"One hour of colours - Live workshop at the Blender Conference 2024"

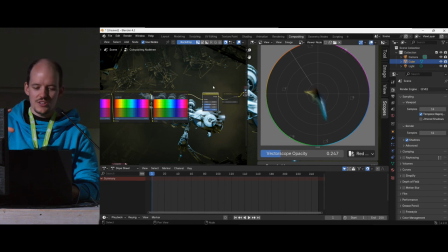(45:32)
So every time I set a color, I just render it out, and then I just play around with the hue. Maybe I don't like the orange teal, and I just rotate it around and just see, is there something, a color combination, which might be appealing for me, my daily preference. Maybe I like, I don't know, 0.6.
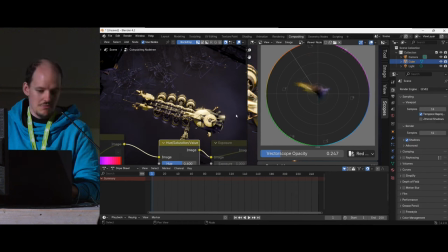(45:49)
I don't know what it is. Yellow, maybe yellow, purple, maybe. Maybe the other way around, maybe at 0.1 is cool. So don't hesitate to play around with, no, that's the wrong button, point I. To change just in compositing very quickly the colors to get a feel for them.
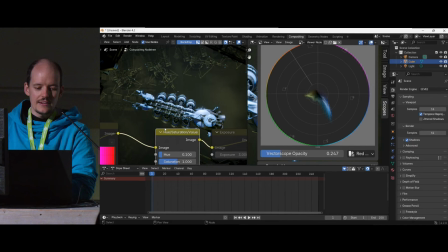(46:06)
You have, it's much quicker than in Blender trying to balance everything out. And then if you think, oh, I found a nice color combination, just pick the color from the picture, put it on the second side and then pick for the lights the color again from the rendering and then adjust your light accordingly.
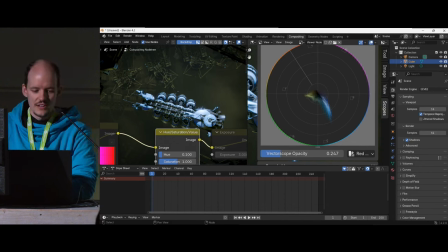(46:20)
So you can just get closer that every time in render, your Blender, you got the final result. I usually prefer this than trying to hue shift the stuff than compositing. Cool. Two colors. Yes. So imagine like now the contrast here for reasons I don't really understand, but it's the vectorscope are not really complementary anymore, right?
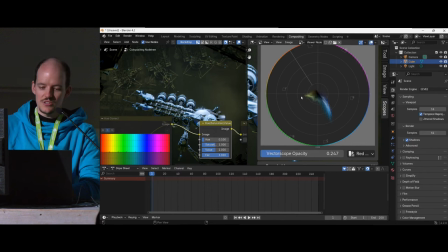(46:38)
It's like cyan and yellow. How many seconds do I have? I have like 9 minutes left. I want to, this is not a clean color contrast, right? Not always have the rules or like this color combinations don't have to be, the guidelines you, or like rules to be broken. So maybe this is appealing to you, but if you think, oh man, I have to stick the rules or I want to bend it a bit,
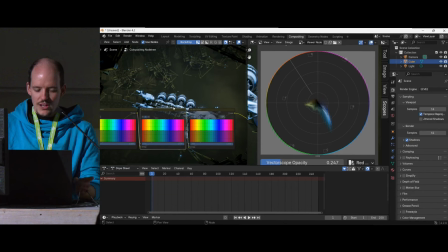(46:58)
with these hue correct thingies, you can then also change in which direction they're pointing. So in this case, I am thinking that I don't like the yellow. I wanted the background to be kind of orangey again to make this color contrast a bit cleaner again. So I know that this is now the, actually, I need to move this one,
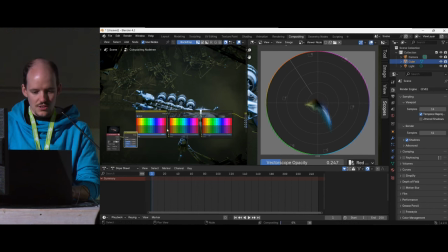(47:18)
Control Shifty in front of everything, and then mute this guy in the background again, mute by. So, and now I'm shifting first, and now this thing also sees the pixels as I see them. So I want to change that the yellows are not as yellow anymore. I want them to be warmer, to be an orange, to be nice complementary. So here I pick whatever is closest to the yellow.
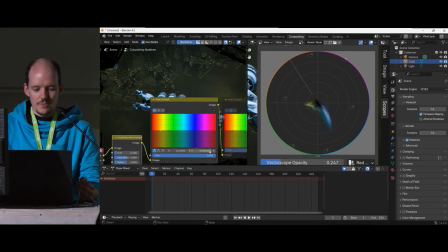(47:38)
And then with the setting to hue, you can move them, can move the angles here a bit. So you can see I shifted a bit over. It's not nice and tidy because probably I need to move this as well. Come on, please. Yes, no, wrong direction, I think. Oh yeah, 0.4 maybe.
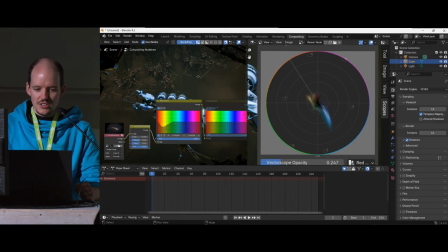(47:56)
Please, yes. So now I'm making it warmer and get the contrast a bit cleaner. So if I tweak it a bit, I can then try to make whatever is currently magenta a bit, also a bit warmer and that's wrong direction probably. No, that's the right direction. And then clean it up.
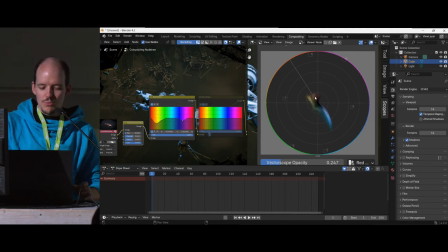(48:11)
So even in post-processing, if not everything is perfect, don't go in compositing, go with the hue correct notes in there and then really try to clean up the colors. It makes it look so much more professional and tidy. Like if you don't, if the vectorscope is not as clean or like it, this is the gut feeling.
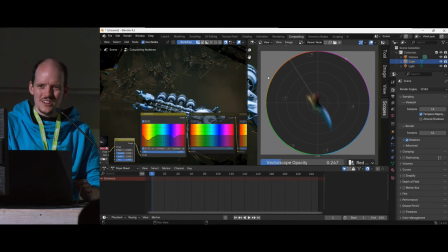(48:28)
This does, it gives you the answer about why does my colors not look really, really clean or tidy. And by correcting it that way, you really just nail it down and tone it down and make it look so much more polished. Cool. I think I don't have time for the third or the other color combinations.
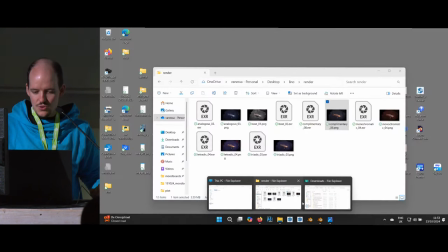(48:44)
Again, if you put on the file, everything is in there. So don't hesitate or like grab the file from here.
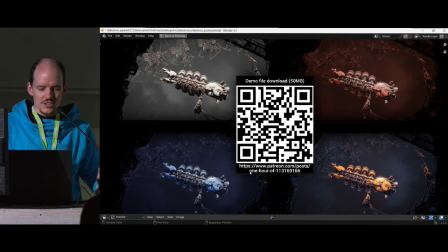(48:51)
All that's at 7 color combinations in there. They are keyframed, so you can just go to the timeline and every color is in there. So you can just render it out and have a nice look at it. And I think that's for me for now. Thank you very much. Enjoy the Blender conference.